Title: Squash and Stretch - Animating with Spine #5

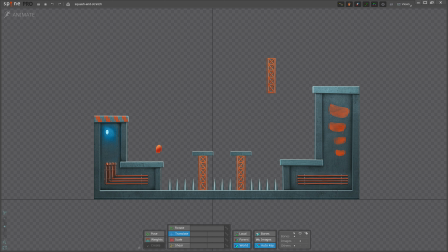Hello and welcome to the fifth video of our Animating with Spines series. Once more, we dig deeper into another of the 12 animation principles. This time, we'll be exploring squash and stretch.
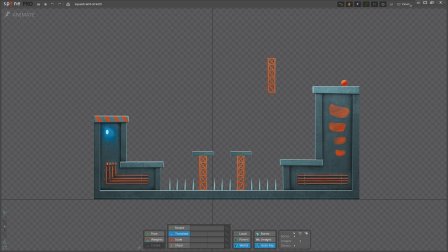The early Disney animators called squash and stretch the most important discovery they made when they established the 12 principles. Now, the times have changed. Most beginner animators are already familiar with these concepts. We have been surrounded by animation constantly since we were babies, so even an absolute beginner will know to squash their characters when applying force to it. Let's see how to do it properly. Most commonly you will use squash and stretch to deform characters and objects to exaggerate motion or show impact. It helps convey weight and elasticity. Squash and stretch describe how an object changes shape in response to forces acting on it. Squash is when an object is compressed by an impact or an opposing force. Stretch is when an object is extended by something pulling on it or by moving quickly.
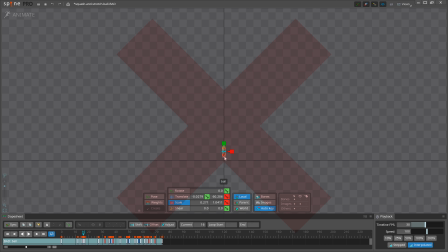When applying squash and stretch, it's very important that the overall size of the object doesn't become larger or smaller.
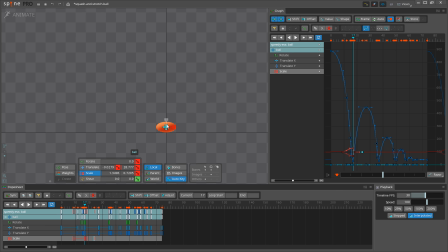If you squash or stretch in one direction, stretch or squash in the other to keep the same volume.
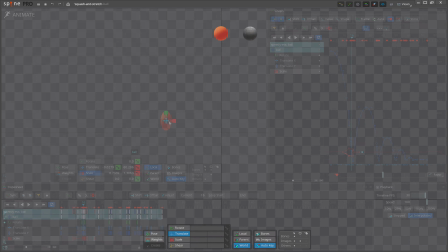Also think of the properties of the object you're animating. If your object is made out of firm material it will have a little to no squash and stretch. With squash and stretch we show a character or objects rigidity or flexibility, so be very careful where and how much you use it.
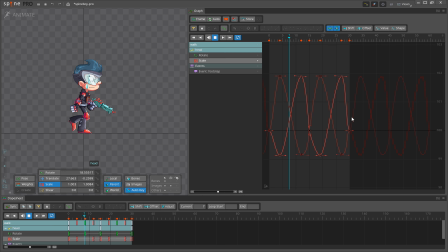For example, a little squash and stretch can be added to the character's head in a walk cycle to loosen up a drawing.
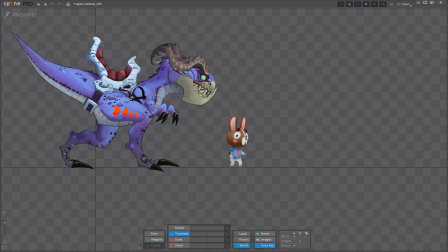But add too much and the head will look like a water balloon. If your character is not made of water, it will look weird as we expect a head to be rigid. This principle lends itself best to the cartoony style of animation, where the characters and their movement can be exaggerated to physically impossible extremes.
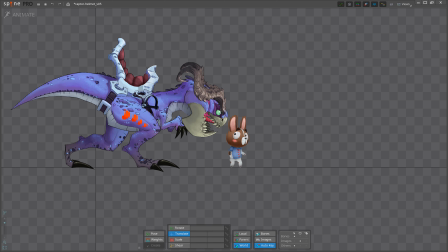The more squash and stretch you apply, the more elastic and cartoony the characters will appear. When a cartoon character moves somewhere very quickly, you'll see their whole body stretch in that direction to emphasize the speed.
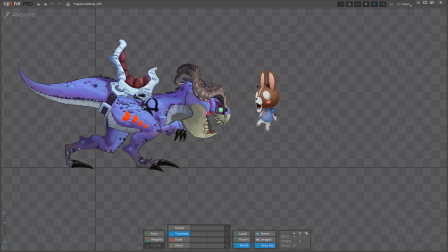Of course, that squishiness isn't going to feel appropriate on every character, especially those who are meant to look more realistic. As an animator, it's important to know when to push this principle further and when to hold back.
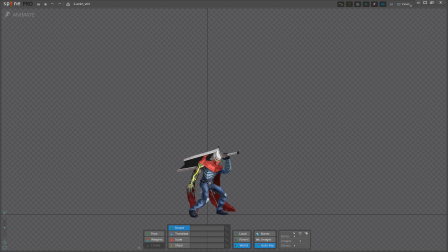An object doesn't have to be made of rubber to benefit from squash and stretch. Compression and extension are things our body does all the time. When we jump we start by squashing down, then we stretch out as we leap into the air.
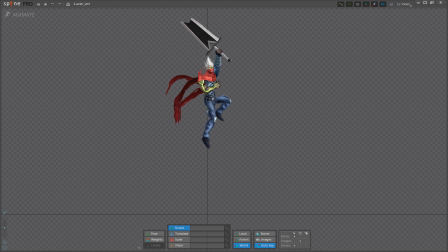Then we stretch again to prepare to land, so that we can squash down once more to absorb the force of the landing. Our facial features even squash and stretch while making expressions, which is something you will frequently see exaggerated in animation.
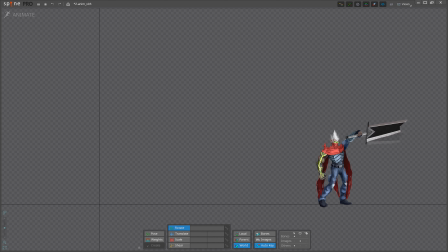When a character is moving very fast, and there are large gaps in the spacing between each frame, stretching parts of the character in a smeared imitation of motion blur is a handy way to bridge those gaps,
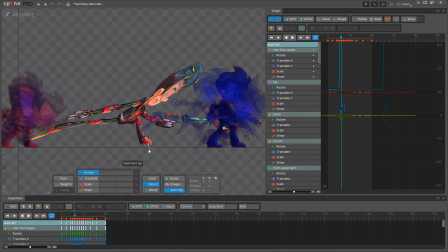allowing your eyes to follow the movement. In certain situations you can really go crazy with it. Doing so is called a smear frame. With Squash and Stretch we want to maintain the volume of the object,
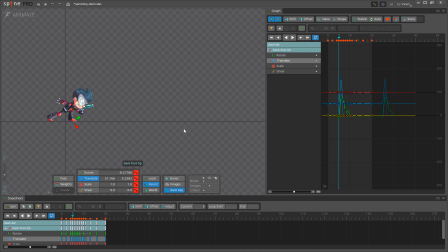while during a smear frame we are free to change the size of the object as needed to connect frames more fluidly during fast motion.